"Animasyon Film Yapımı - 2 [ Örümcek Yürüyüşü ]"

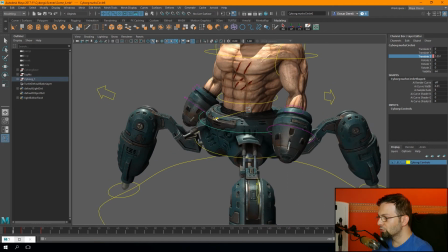Şurada Şöyle bir öne 1.5
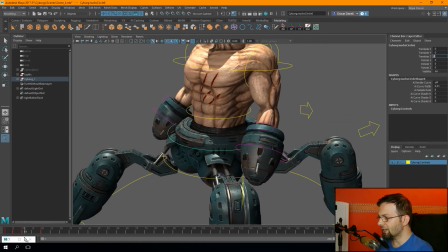diyelim Ve sonra yine geri Aynen şöyle Çok da abartmadan
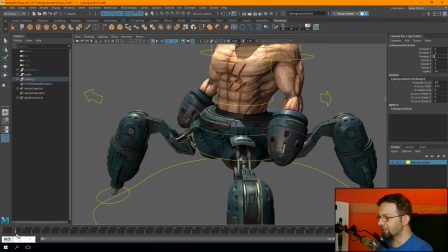2 diyelim Çok az oldu Çünkü o hareketler gelince zaten Çok fazla belli olmuyor onlar Bütün hareketler üst üste binince
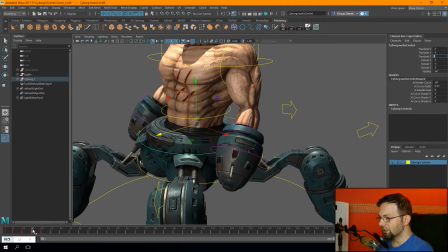Burada da 2 Yine bir öne doğru
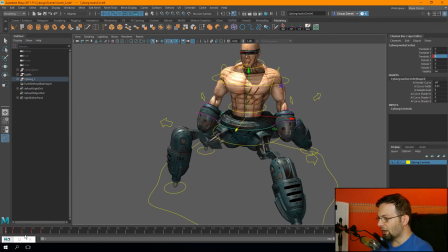İyim aynen Ayrıca bir de
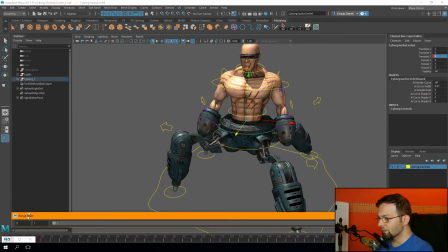ups
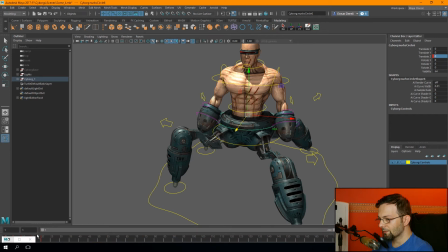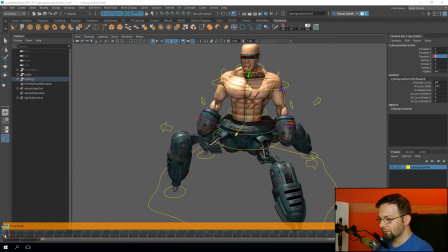ya sen niye çıktın oradan gel buraya şeyi tuttum yanlışlıkla kopardım oradan evet
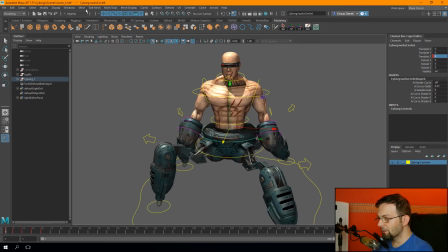bakalım aynen böyle şimdi şunu da tabi grap editörden
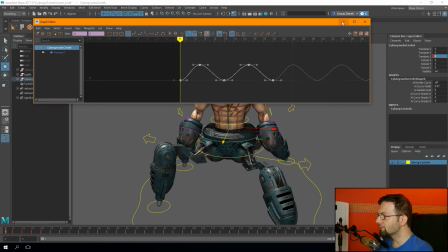çoğaltmasını yapalım devam etsin hareket
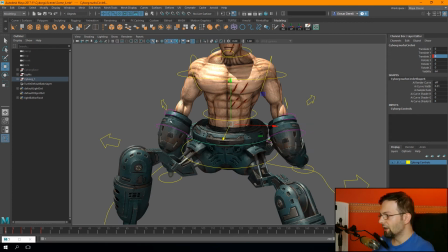ardından bir de tabi sağa sola şöyle hani bir adım attığında o yöne doğru bir
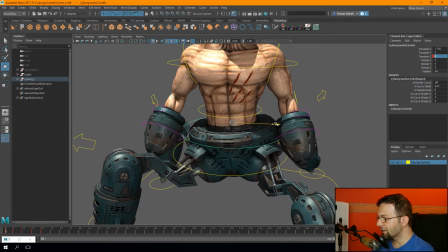hareket etmesi lazım. Aynen.
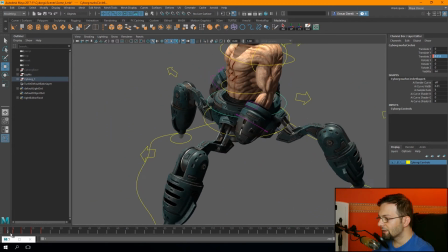Hem öne şunu hareket ettirirken hem
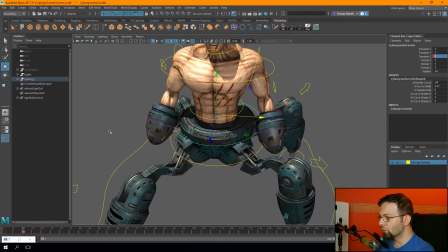de her adımda o yöne doğru kayması gerekiyor.
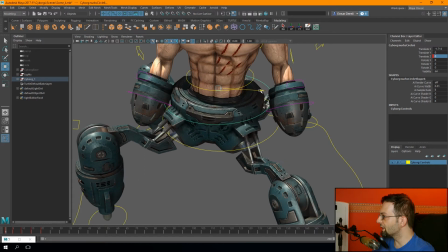Yani şunun şu hareketi x hareketi kselected
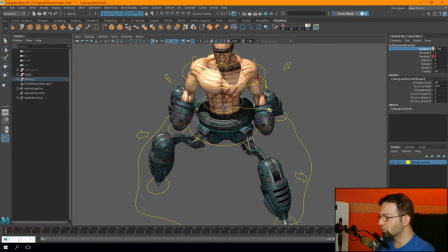0 pardon buradayken sıfır değil buradayken şu bu tarafa doğru kaymış 1.5
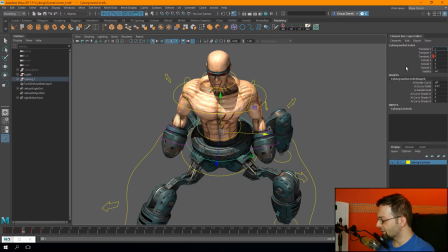buradayken eksi 1.5 buradayken
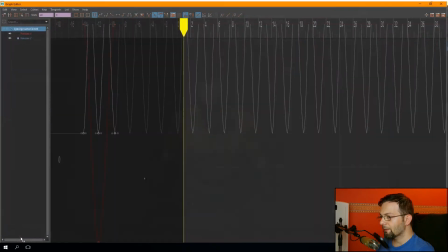de yine 1.5 evet neydi bu?
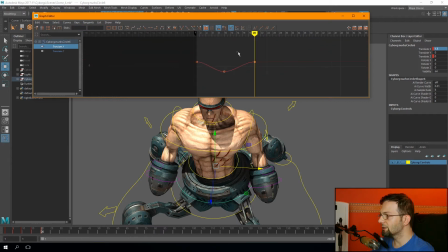Translate x bakalım aynen bunu da çoğaltalım
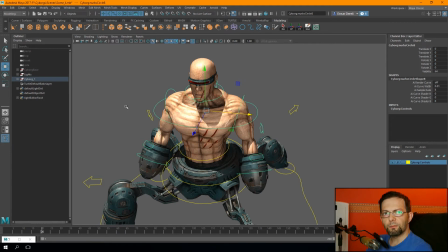ayrıca omuzlar tabi üst taraf da çok önemli o sallanma etkisini vermeniz gerekiyor 20 dakika 26 dakika oldu bu arada şimdi
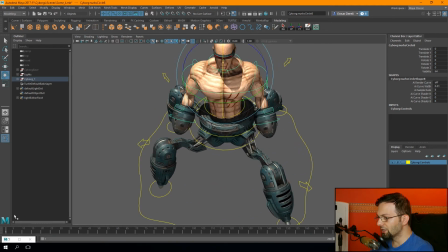döndüğümüz yöne doğru tabi adımı attığınız yöne doğru
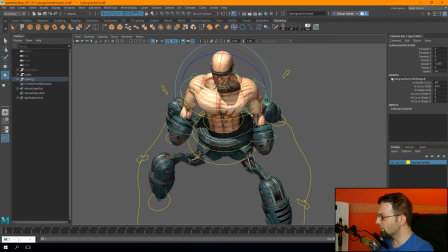aksi yöne miydi o yöne doğru mu yoksa aksi yöne olması lazım onlara bakmadım tabi eksi 5 diyelim
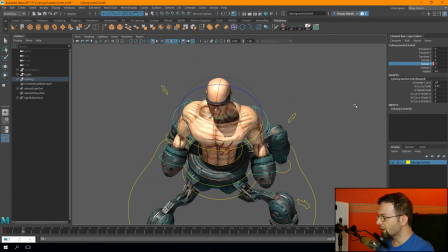key selected şu tarafta burada bu sefer 5
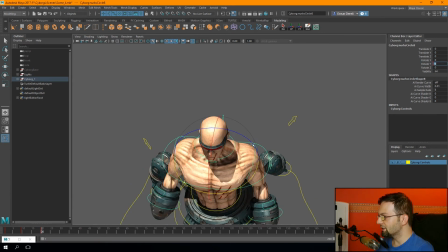burada yine eksi 5 aslında adımızı attığımız yönün aksine doğru dönüyor olmamız lazım değil mi beden yürürken
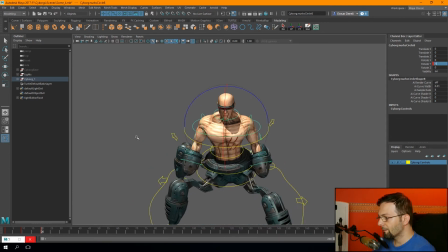aksine doğru yöne doğruydu galiba neyse onları ben sonradan kontrol ederim
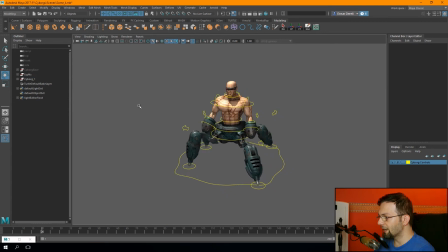şöyle çünkü onlar çok önemli yani bu hareketlerin hepsinin
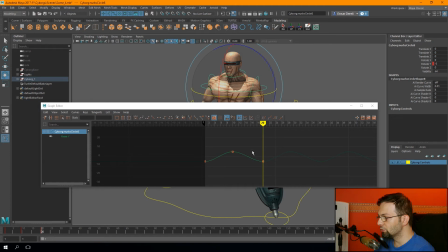doğru olması gerekiyor gerçeksevi yürüyüş için ah
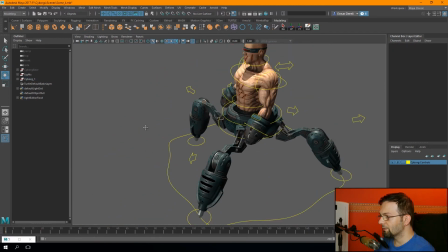evet güzel şimdi şöyle
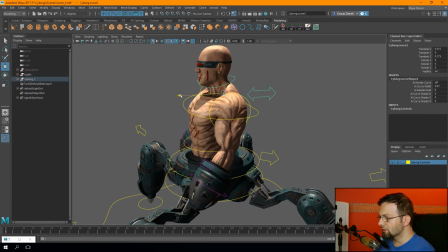öne doğru da hafif hafif sallanması da gerekecek şu
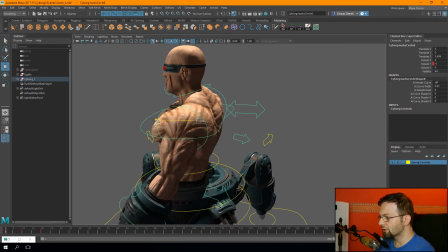hareket veya chest kontrolden şuradan aynen bak şu hareketi
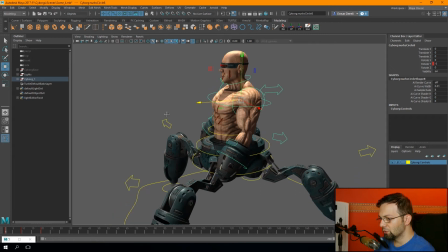şunu kullanırsak güzel olacaktır nasıl yapacağız bunun da Translate Z'sine key veriyorum. Şurada Evet.
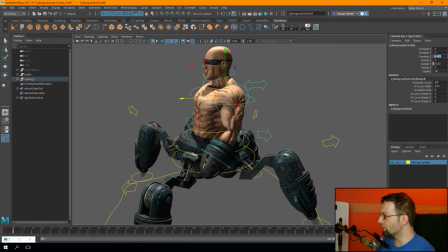Şöyle öne doğru Geriye doğru biraz. Çünkü adımlar Bir anda öne doğru geliyor. 2 diyeceğim. Şöyle adımını atıyor. Bakın kasıldı.
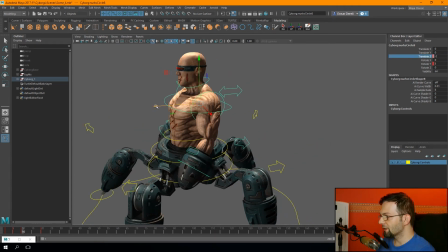Burada Düzelmesi lazım. Ya da hatta biraz daha Şöyle öne. 1 Olsun. Onu biraz şimdi aşağıya Doğru da döndürürüm. 0. Şurada eksi 2. 1. Pardon 1 olmaz.
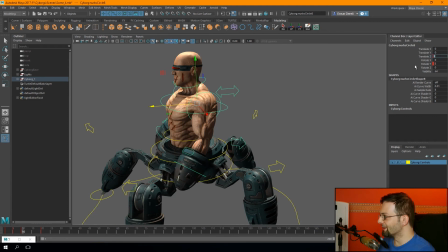0 olması lazım. Evet 0. 0. Şurada eksi 2. 1. Pardon 0.
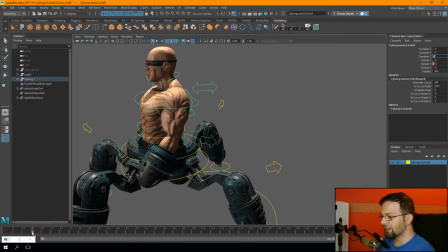Burada da yine eksi 2.
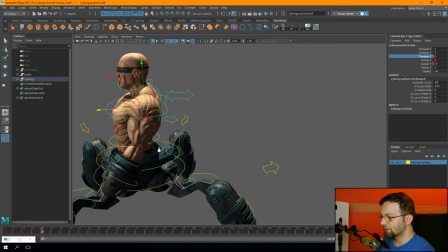Evet. Şurada yine 0. 26 dakika oldu.
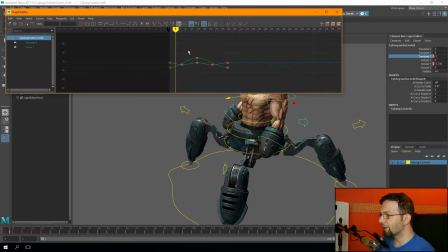Evet işte bu. Aynen başlangıç olarak çok iyi.
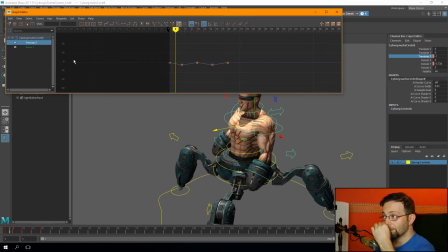Şimdi bu temel hareketlerin üzerine uzun uzun ben uğraşarak
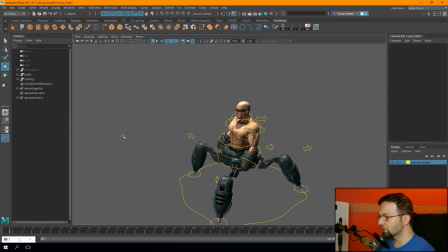artık kaç saat bununla uğraşırsam yürüyüşün detaylarını inşa ederim. Tabi bu arada bakın kollarda odun gibi. Kolları da birazcık şey yapalım.
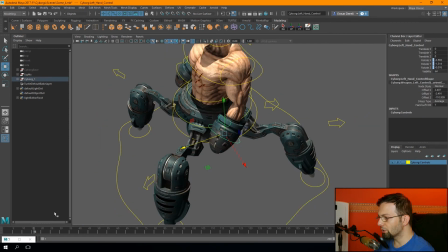Hareket ettirelim. Kollar odun gibi duruyor çünkü şu anda. Şu hareket.
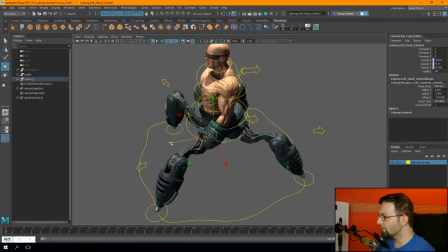Şöyle. Neymiş o? Z olması gerekiyor. K.
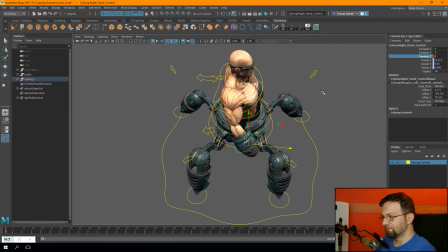K. Evet. Şimdi.
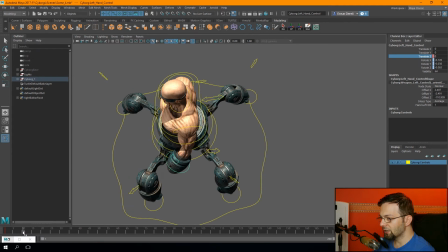Şöyle ilk adımı attığımızda. Şuraya gittiğimizde kol ne olur? Şöyle geriye doğru. O ileriyse bu geri değil mi? Tabii öyle olması lazım.
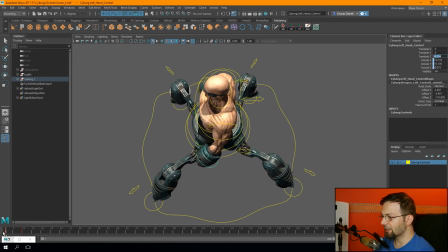Eksi 8. Evet şuradayken bakın Gayet güzel oldu Bakın o
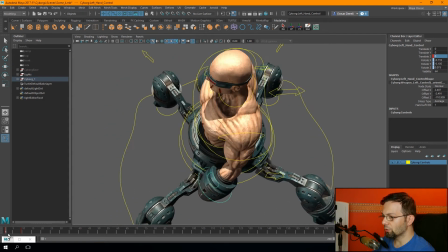adımı atarken Geriye doğru kol gidiyor Şurada
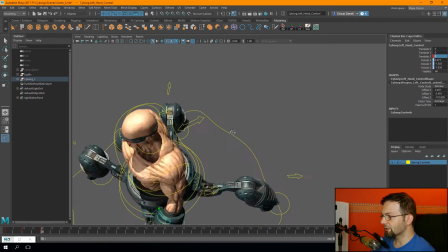Yine sıfır Evet
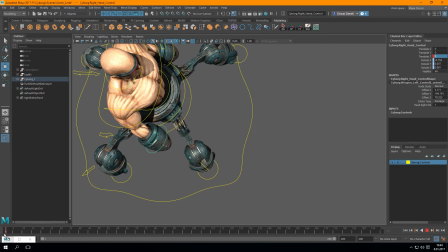Bu da Buradayken sıfır Evet
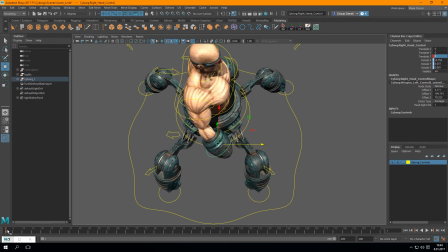kameram kapandı Yarım saat dolu Demek ki şuradayken geriye gidecek Buradayken yani Eksi sekiz Buradayken sıfır
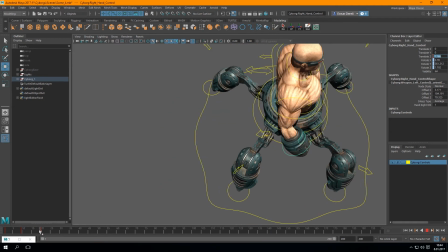buradayken de eksi 8. Bu hareketleri de çoğaltalım.
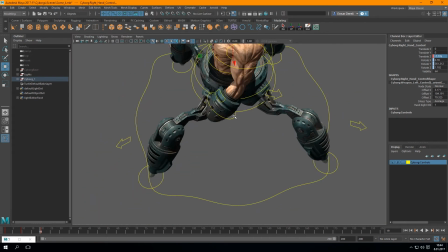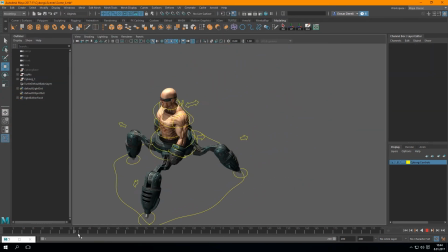Evet. Şimdi bakayım şöyle. Gayet güzel oldu. Şimdi şöyle mekanı açıp yavaş yavaş bakalım nasıl duruyor.
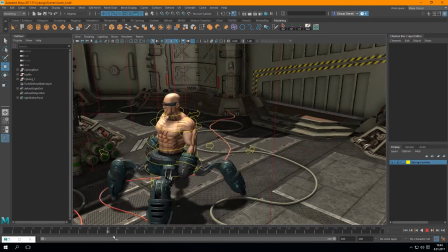Mekanın içinde de gayet hoş.
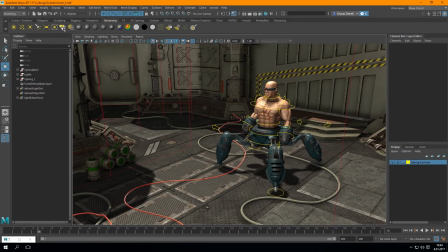Şimdi şöyle animation Pardon rendering sekmesinden Şuradan bir kamera açalım İlk kameramız
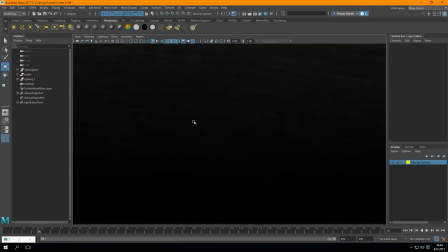Gerçi bu kamera 2 olacak Yürüyüş sahnesinin İkinci kadrajı Olarak düşünüyorum demiştim ben bunu zaten
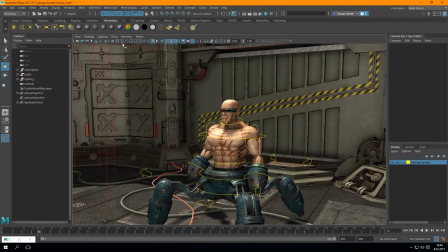Şöyle Şimdi kadraj belirlerken bu arada bu da çok önemli bir şey Şunları açın arkadaşlar Mutlaka
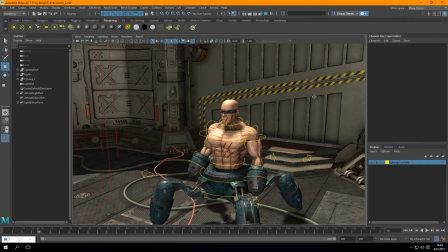Çünkü bunlar açık değilken Kadrajınızın nerede olduğunu anlayamazsınız Yani şu çerçeve sizi yanıltır.
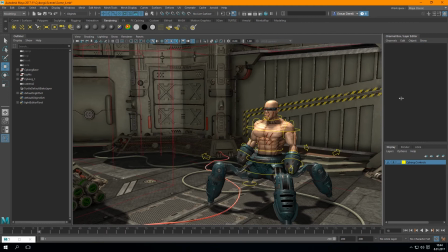Yani heh işte bu falan. Değil yani böyle olmaz. Şunu açmanız lazım ki kadrajı görün.
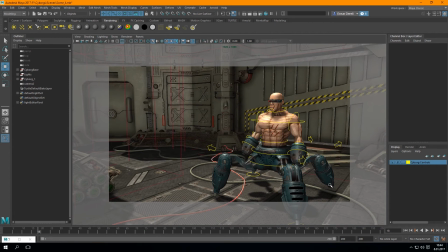Kendi paylarınızı verin. Mesela kadraja bir şey sığdırırken. Dediğin ki mesela ayak heh şuradan 2 cm buradan 2 cm. Heh bu böyle. Tam şurası görünecek falan. Böyle matematik gibi böyle hesaplamalarınızı yapacaksınız kadraj şey yaparken.
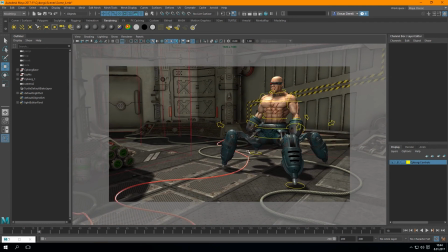Güzel animasyon öyle olur yani. Mesela bakın şöyle bir kadraj. İşte kablo şöyle geliyor falan. Şöyle belki. Ondan sonra şurası boşluk. Önü çünkü öne doğru duruyor. Bu da biraz sinematografiyle de alakalı bir şey. Arkadan belli bir pay. Şuradan bir pay. Kafa üstte.
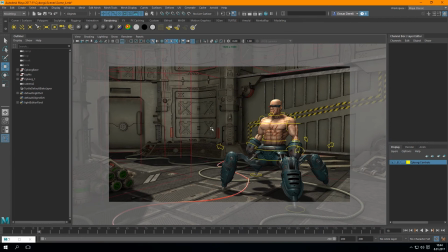Mesela şöyleyken düşük bir görüntü bu. Yani ama mesela şöyleyken daha ihtişamlı. Adam aşağıdan bakınca şöyle. Bunların hepsi aslında sinematografik anlatımlardır.
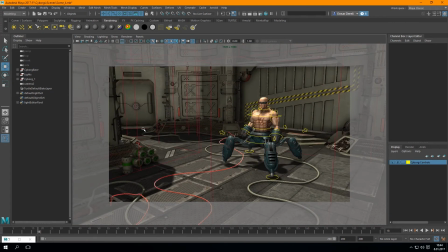Her neyse şimdi başka konulara girmeyeyim. Kameramız ne diyelim? İki de kamera 2 daha doğrusu birinci frame'de şunları şöyle key selected diyeyim.